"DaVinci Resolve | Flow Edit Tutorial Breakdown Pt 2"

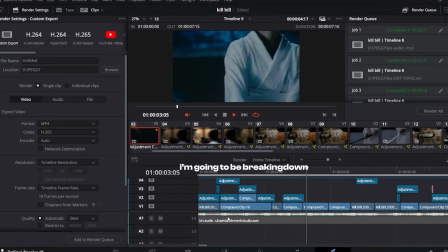Hey guys, in today's video, I'm going to be breaking down how I made this flow edit in DaVinci Resolve.
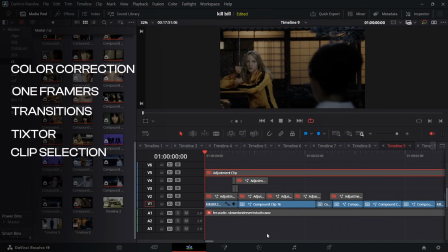I'll show you how I go about my clip selection process, my time remaps, my transitions, my one-framers,
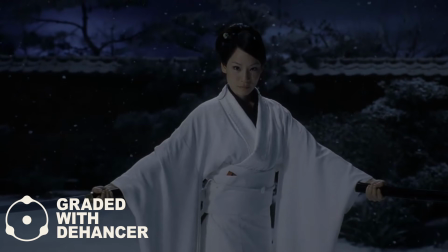and at the end of the video, I'll show you how I took my footage from looking like this to this using Dehancer,
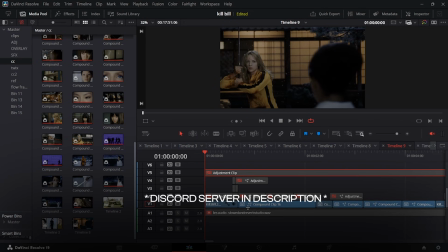a theme emulation plugin, link in the description. Also, feel free to join the Discord server Soup and I started down in the description.
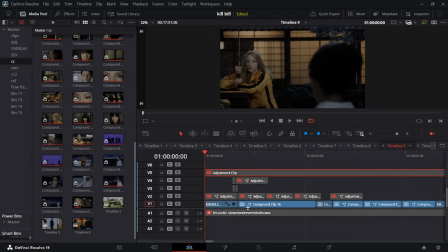You can ask me any questions.
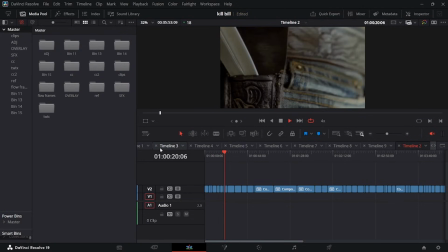Okay, so for clip selection, what I basically do is I take the full movie, I sit down, and I cut it up into clips that I would use in the edits. As you can see right here,
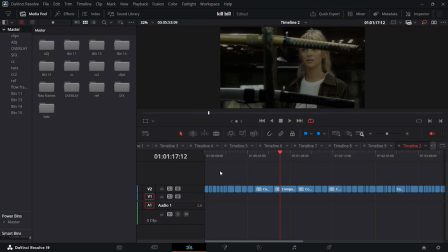I cut them up, and then when I'm done cutting them up, I make every clip a compound clip and I put it right here, so it's easy for me to select and also use multiple timelines,
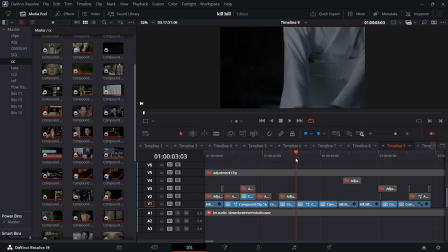so it's easy for me to organize the clips. When making flow edits, you want to aim for clips that flow each other really well. For example, if I have my character appearing on the right of the screen, I expect the other character to appear on the left side of the screen. Also, the motion of the swords carries this, so she brings the sword up as well as her, and it looks really nice.
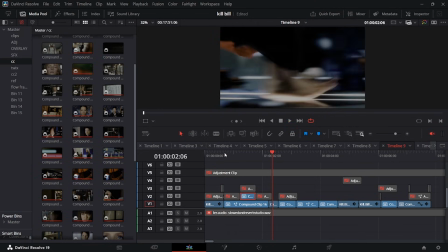On top of that, we have this sequence right here. So basically what I'm doing here is building anticipation or tension.
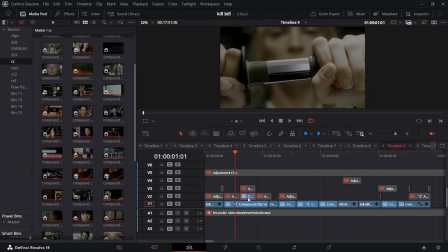I've seen Fury use this method quite a lot. It's really cool. So basically you have one clip down below that has an S graph for the time remap, but then you have a clip that's on top of it that appears and it looks really, really cool. And it's like, it builds anticipation or tension for the flow edit, and it also flows really well.
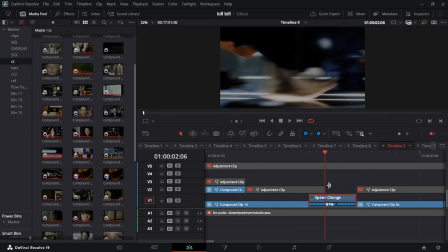So basically this is a sped up clip. I sped it up by about 181.
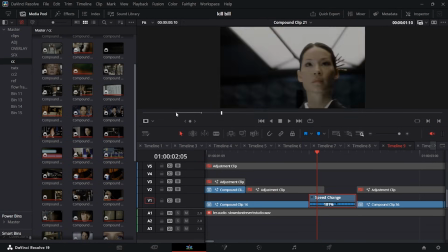Right there, and the original clip looks like that. I just squashed it down so that it makes a lot of sense for the edit.
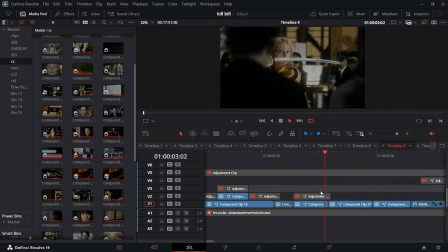And yeah, that's basically what makes good clip selection. As you can see, even in my fight scenes, right, it flows really well.
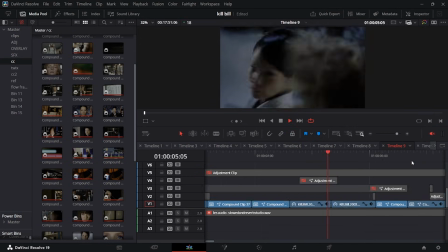So it goes right side of the screen to left and then right side again.
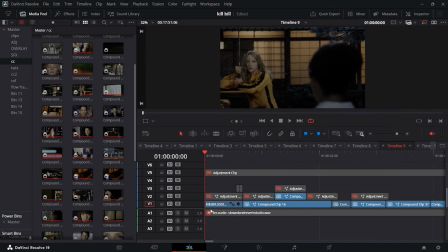Okay, here in my opening scene, I just have a regular clip of my character, nothing special, but in my adjustment layer, I studied it out with a reveal using a hotspot.
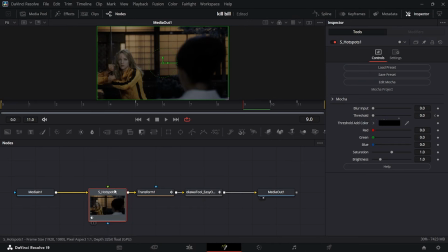This hotspot is found in the Sapphire plugin, and I usually use it to reveal my scenes like this.
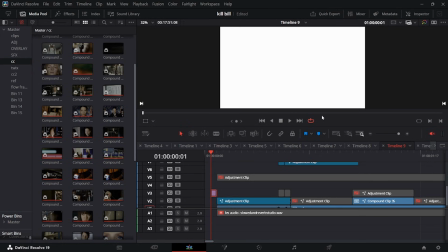Or if you want to, you can grab a solid and cut it for one frame and make it white, and you can have basically a nice reveal just like that.
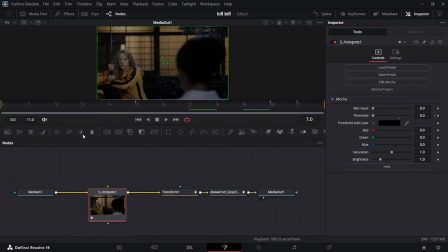And if you don't have Sapphire, you can use your brightness and contrast node to make the reveal. Let's try and make it right now. So grab your brightness and contrast node right here, put it into your node tree, and then go to the beginning of the clip right here, and then go to your low and high slider right here.
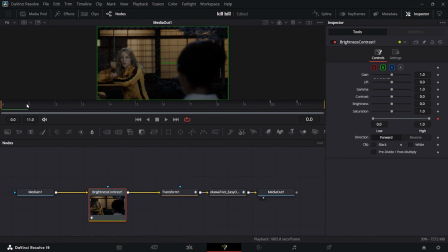Click on the keyframe, go back 5 or 4 frames if you want. Now I'll do 7, then click that. Go back to your first one and then take it down just like that.
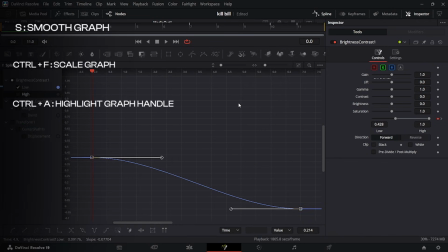Go up to your spline panel, hit Control A and then S, and then Control F to make the graph bigger,
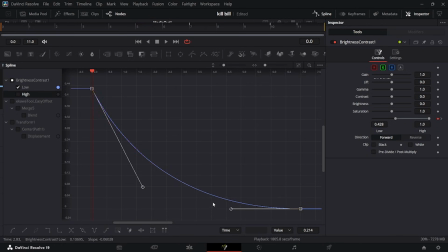and then make a graph that's like reasonably sharp, and then bring this up like this. Make sure when you're doing hotspot or brightness and contrast effects, the graph is very, very like loose and not too harsh.
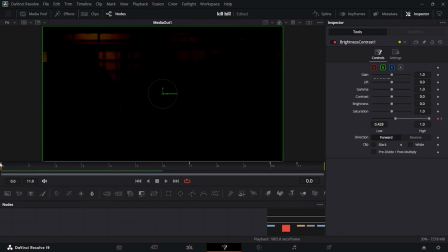Okay, when you're done with that, it should look like that right there. I personally just love using the hotspot node. I feel like it looks way better, but yeah. Okay, from there, we then have that slight transition right there.
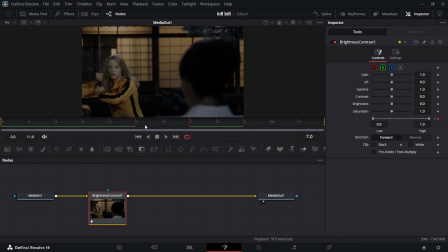So the way I made this was in my same adjustment layer. First thing you want to do is grab the transform node right here, put it into your node tree, go to your second to last frame, keyframe, go back 5 or 6 frames, 1, 2, 3, 4, 5, keyframe right there,
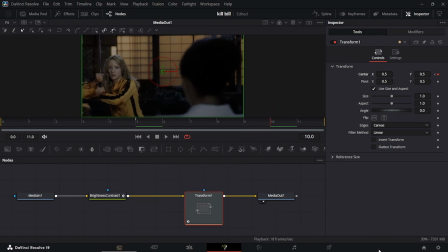go to your 10th frame, then when you transform, go to the x-axis and take it like 47.
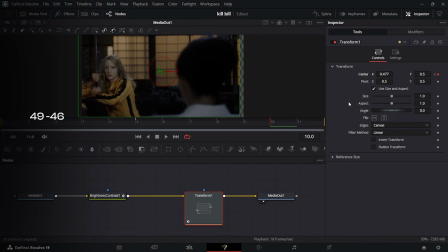You want to keep it between 47 and not 30, because 30 is a bit much.
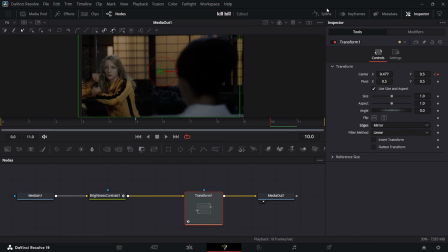Go down to your edges, click mirror, and then go up to your spline panel like that and take everything else so it looks cleaner.
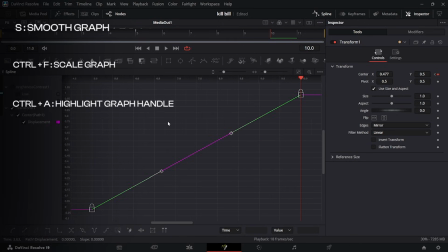Again, Control A, Control F, S. And then this time you want to make a sharp graph like this.
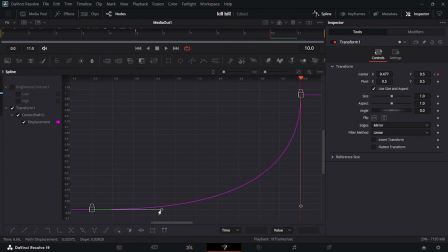Just follow what I'm doing. You can grab this handle right here, hold Alt so it doesn't move around, and then join them together like that.
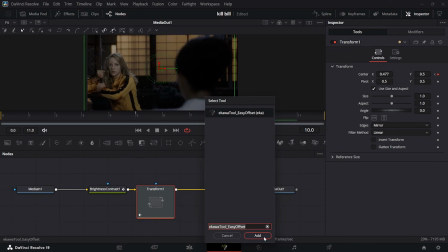Okay, after that, hit Shift Space and type in Ikawa Easy Offset right there. You can get this macro from Ikawa's pack, link in the description.
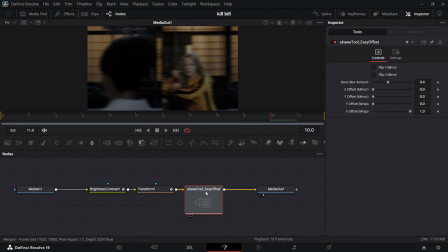It's free, and I recommend downloading it and always using it in your edits, because he has really, really cool stuff.